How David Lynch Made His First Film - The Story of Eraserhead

but I lowered this cat in there uh and then about a year later came back and pulled the wire and the cat came out impregnated with tar and I laid the cat down on the ground and came back
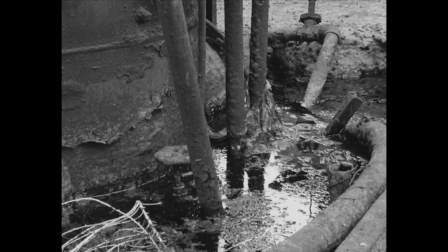another year later and it was a perfect marriage of cat and earth
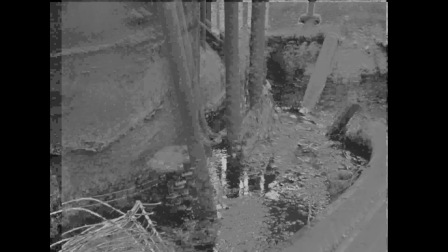tar impregnated cat in earth. So, um, but studying this cat was kind of, you know, important.
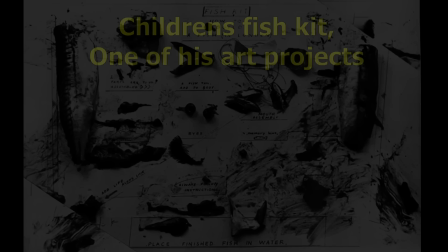It's probably a good thing that he has art as an outlet, because God knows what he would do if he didn't.
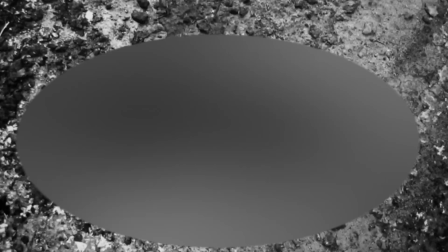I joke of course, as morbid as Lynch's fascination with decay is, it is probably nothing more than that.
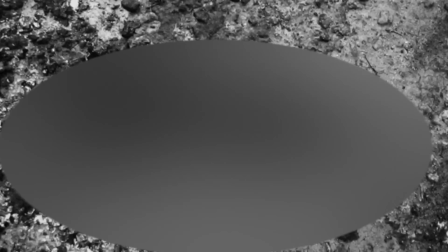And as questionable as his treatment of the cat was, that experiment may have helped in the creation of Eraserhead.
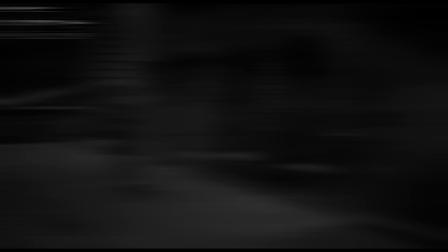I imagine this scene was inspired by what he discovered.
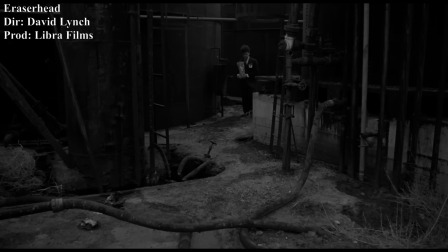And it was thanks to this fascination for dead and dreary things that Lynch was able to create the world of Eraserhead,
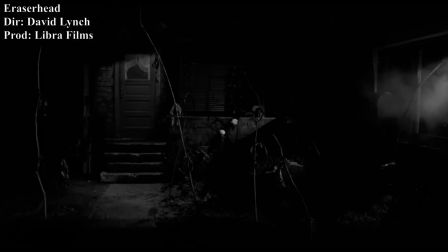which was supposed to be a dystopian wasteland of rotting industrial buildings and factories where all plant life is either dried up or wilting.
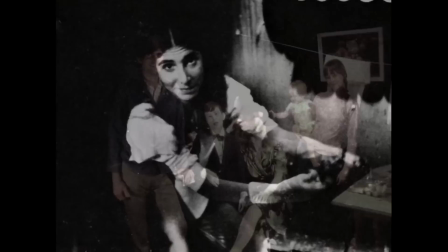Though he could not do it himself, unlike with his previous films where he served almost every role behind the camera,
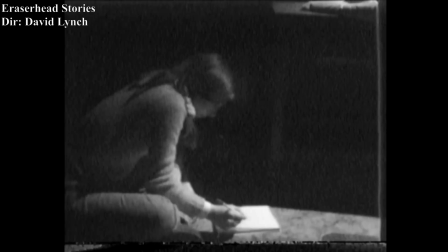he would need a crew this time and one of the first members to join in was Doreen Small, who he met through Jack Fisk.
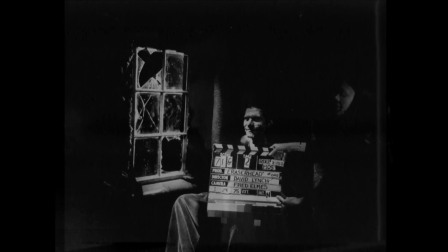Small's first job was simply to find props, but her role on set would soon expand to her becoming production manager and script assistant,
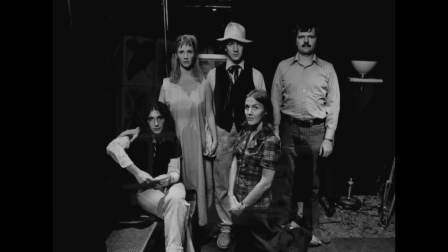something which would become a regular occurrence on set, as with such a small crew, people had to serve multiple roles.
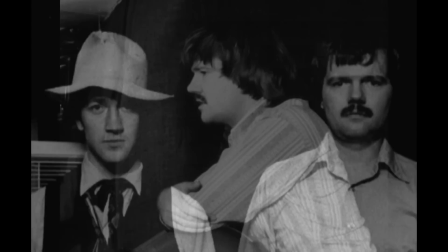And unlike with his previous films, Lynch could not shoot Eraserhead himself, so he enlisted the help of Herb Cardwell, who he had met before in Philadelphia.
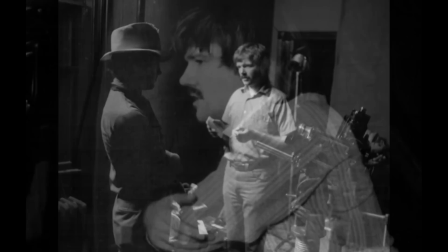Cardwell, wanting to get into industrial films was happy to hop along and become the film's cinematographer,
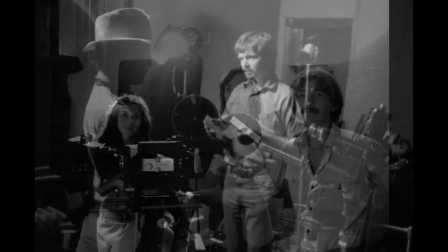but he would only stay for about 9 months as production travelled at a sluggish pace and he had to leave for a better paying job.
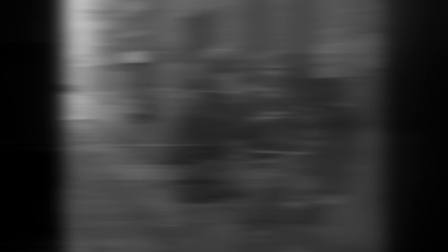It was then that a man named Fred Elms would take over as cinematographer and stay for the remainder of the shoot.
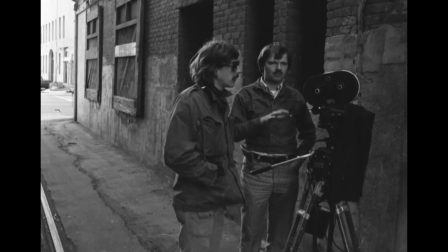Despite this shift in personnel Eraserhead's cinematography remained consistent, both Cardwell and Elms sinking with David's intended style for the film.
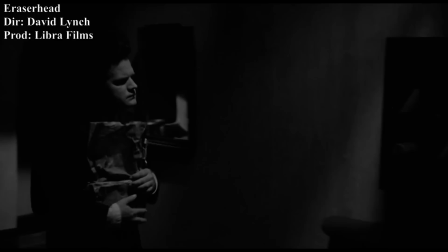Said style being a tightly controlled, exhaustively lit and immaculately textured black and white cinematography.
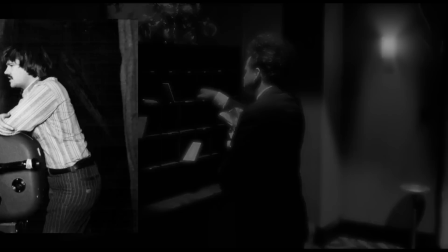And when I say tightly controlled, I mean it, as the level of detail and work that was put into each frame was intense,
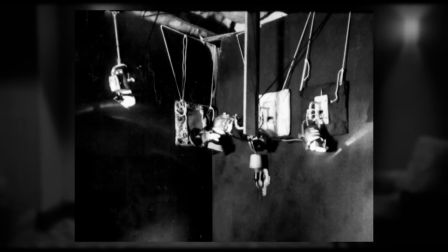the crew often spending an entire night setting up for a single shot, mostly using small, lightweight film lights called inkies, which they strategically placed around the set, but also sometimes using softer lights,
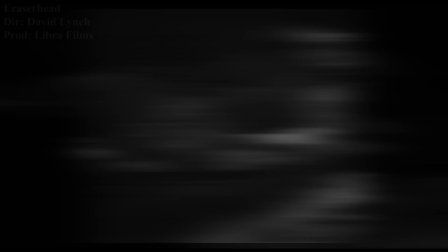like in the lovemaking scene between Henry and his neighbour, where the harsher illumination of the inkies did not fit the mood.
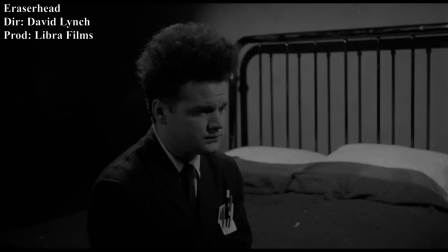The reason for this extensive lighting was because Lynch and his cinematographers were trying to achieve the perfect balance between darkness and light,
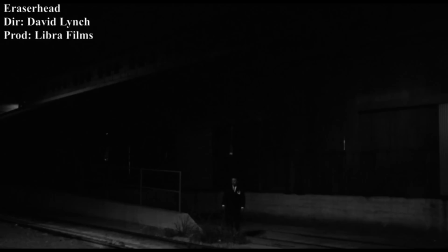making sure that certain shots were dark enough to hide the background, hence giving them a feeling of the unknown, or a room to dream as Lynch calls it.
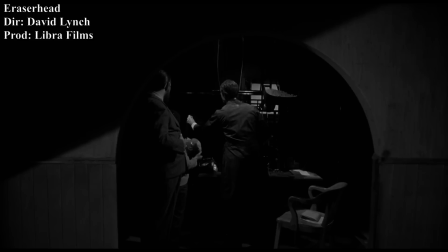This search for the right level of dark went on when the film stock was processed,
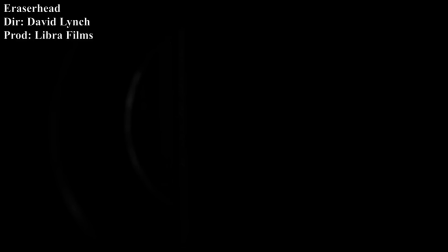as Lynch and Fred Elms had to send the stock back to the processing lab multiple times, never satisfied with how dark the film was,
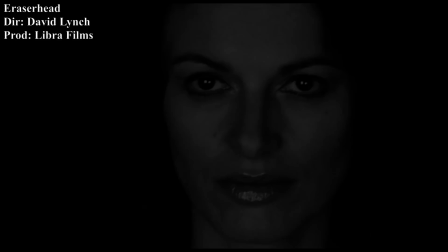so much so that the workers there wondered if they were lighting the movie with a candle in a tunnel.
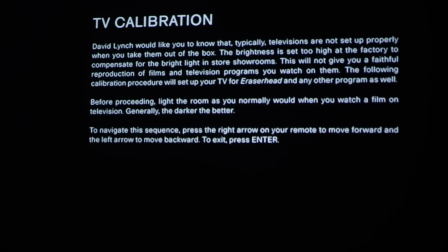Lynch is in fact so fastidious about people seeing his film with the right level of darkness that he had criterion include a test on their Blu-ray for the film,
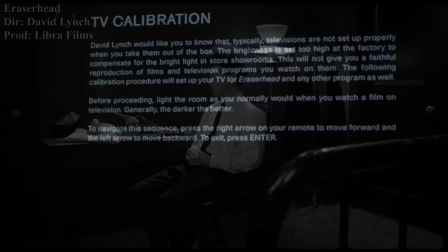so people can adjust the settings of their TV, or in my case a projector, to get the right experience.
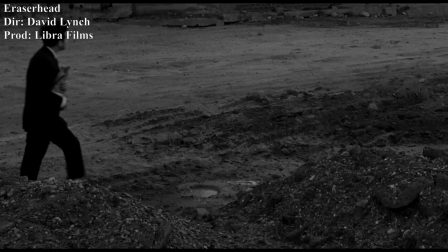This is because he is very adamant about people seeing his films in ideal conditions to get what he considers to be the right experience,
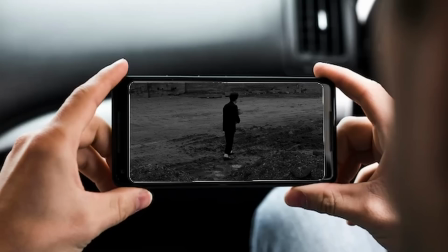a theatre ideally, and although he is skeptical about whether it works as well on a TV screen, that can do as well. Just don't watch it on your phone.